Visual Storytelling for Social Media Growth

Find that angle, that perspective that allows you to basically summarize the event.
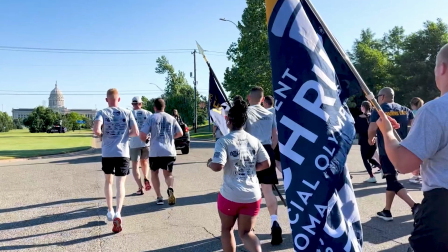(12:18)
And don't think you're limited to just one photo. There's plenty of opportunities to do things like carousels or other kind of slideshow presentations.
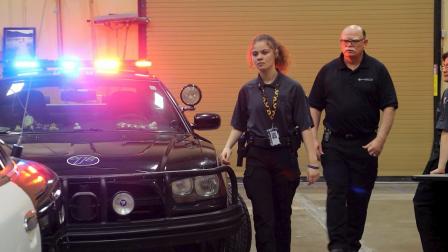(12:25)
But if you follow these points, if that's what you're striving for, your photos are going to be much better received.
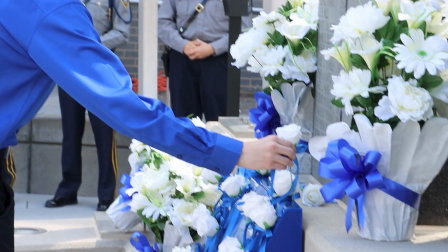(12:30)
They're going to enhance your copy, and it's going to be something people not only get the message better, but they're more willing to share that message. All right, finally, video. Well, probably one of the biggest things when we think about visual storytelling.
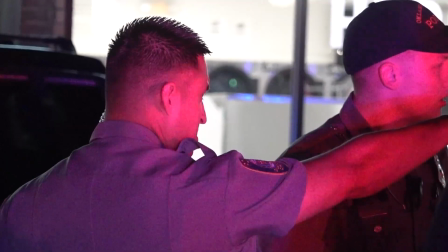(12:42)
While it has a lot more steps, doesn't have to be as complicated or scary or intimidating as you may make it out. But let's talk about the big debate when it comes to video. Do I film horizontal or do I film vertical?
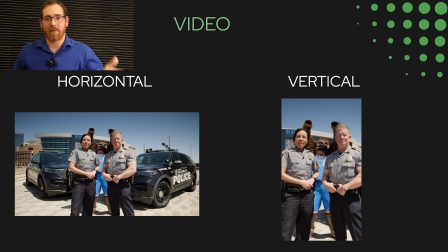(12:55)
So before we solve that, let's go into just a little bit about what both formats really bring to the table. So horizontal is how we've traditionally consumed media. Why? Because that's how our screens tend to be oriented. But now with smartphones, our screens have gone vertical. Now, especially with younger audiences consuming things on their phones and holding it vertical, it may be common sense to film things vertically. And I do want to tell you, like, there's a place for doing that. I'm going to say something that I already know is going to be controversial, and that is to film things horizontal in most cases.
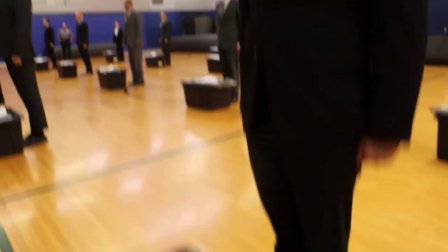(13:30)
Let me explain. When it comes to horizontal videos, you're going to be able to get more mileage out of the photos and the videos you take.
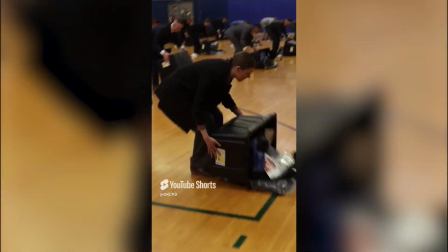(13:38)
You can convert horizontal video to vertical video in the apps that you're using, in whatever editing software you have.
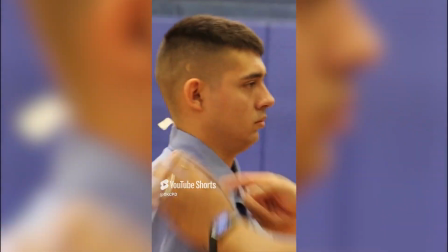(13:47)
It's not super complicated, but what you cannot do at any acceptable level at least,
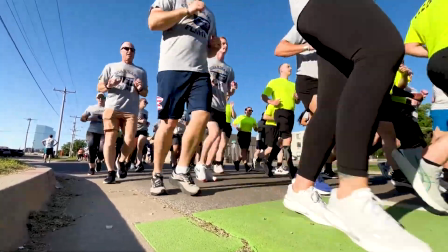(13:53)
is take vertical video and make it horizontal. The other reason I say that is because you can actually make twice as much content by doing that.
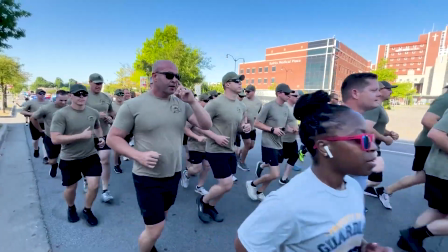(14:02)
I film things horizontal, I have my horizontal video, and then I make the vertical video from the horizontal video.
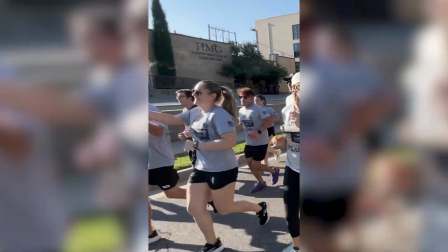(14:09)
Same thing, but I run it through a template that makes it vertical, and now I actually have 2 videos.
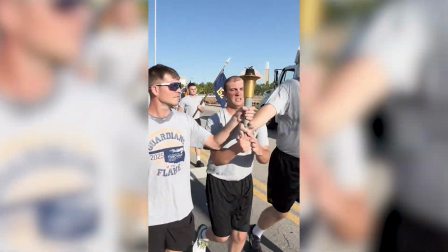(14:15)
Why is that useful? It's actually because those usually aren't the same audiences.
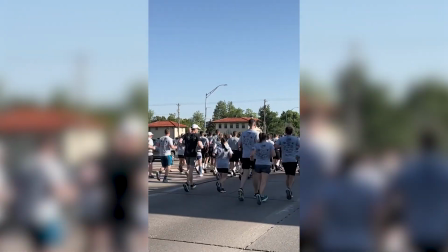(14:19)
So being able to have both of those formats just means that you are getting further reach,
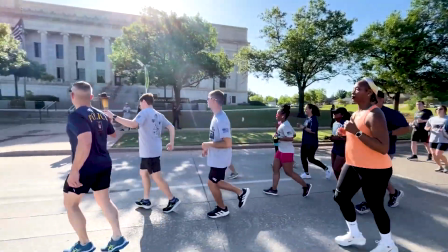(14:24)
you're reaching new audiences, and you're being able to see your message and your content go out even more.
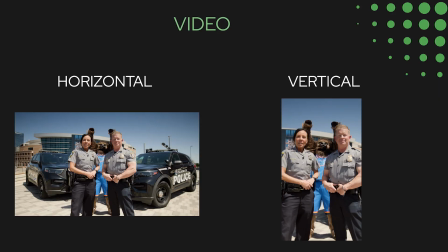(14:30)
Now I say all that with one caveat, and that is that if you know you need to do a quick turnaround, or if you know the video is going to be vertically only, then go ahead and shoot it vertically. It's just makes sense. Just like I said, you may not know what a good photo looks like, but you know when there's a bad one. The same's true with video too, which ultimately gets edited. You can tell when editing is jarring and it doesn't look professional. So there's a really simple step you can do when you're starting to take all these different video shots that you can make sure you have everything you need to tell a visually interesting story,
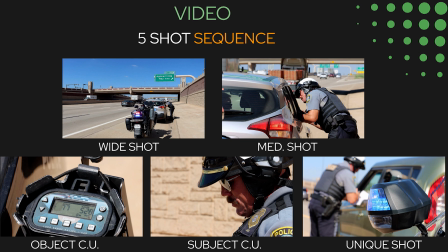(15:04)
and that is the 5-shot sequence. It's a great staple to kind of keep in your head and to get really proficient with so that you can start filming better, and it just gives you more professional look when you get to the editing. The 5-shot sequence needs to begin by discussing what the different shots are that go into it.
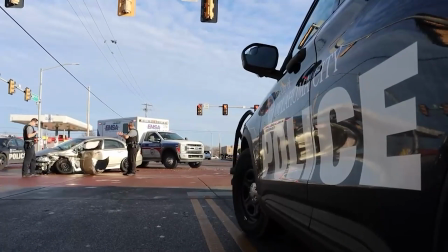(15:22)
The first shot you really need to be able to get at any kind of event, at any kind of video you need to be doing, is a wide shot.
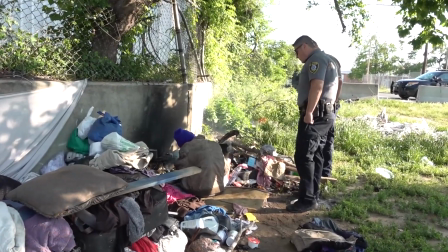(15:29)
The wide shot is going to show where the location is, where all the players are, and it's going to be able to give kind of the big picture of what you're filming. From a wide shot, an easy edit to then move to is the medium shot.
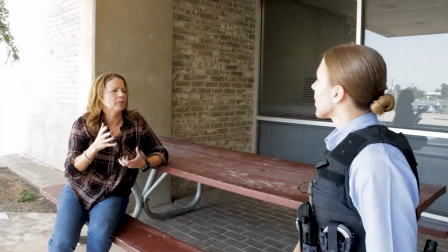(15:43)
Understanding what a medium shot is, it's a lot closer than a wide shot, but it's not a close-up quite yet.
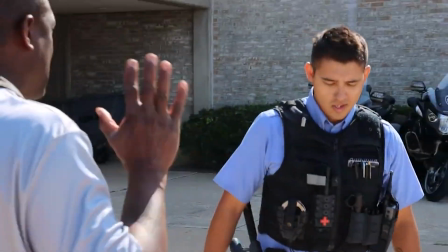(15:49)
It's going to show more of the subject. If we're talking about a person, it tends to be a waist-up kind of perspective.
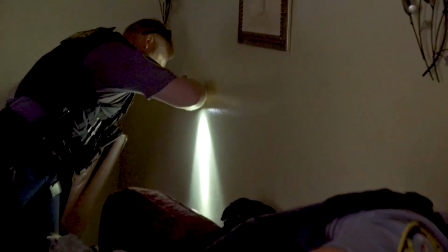(15:55)
What's its purpose? Is it is best used when showing off an action, our subject doing something.
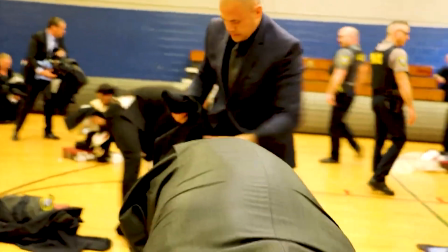(16:03)
From there, we start getting into our close-ups. The whole purpose of a close-up is to be able to show off the details of what's going on.
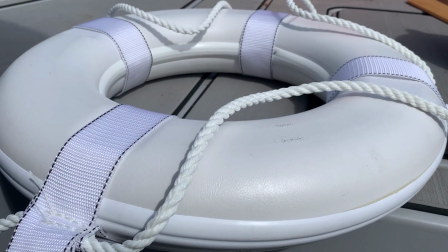(16:11)
You can have close-ups of objects that the subject is working with. You could have a close-up of the subject's face.
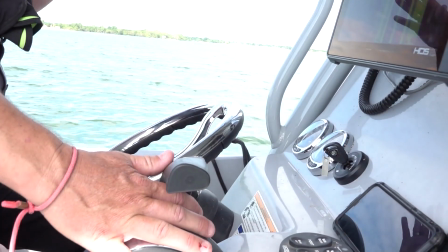(16:18)
You could have close-ups of the subject's hands.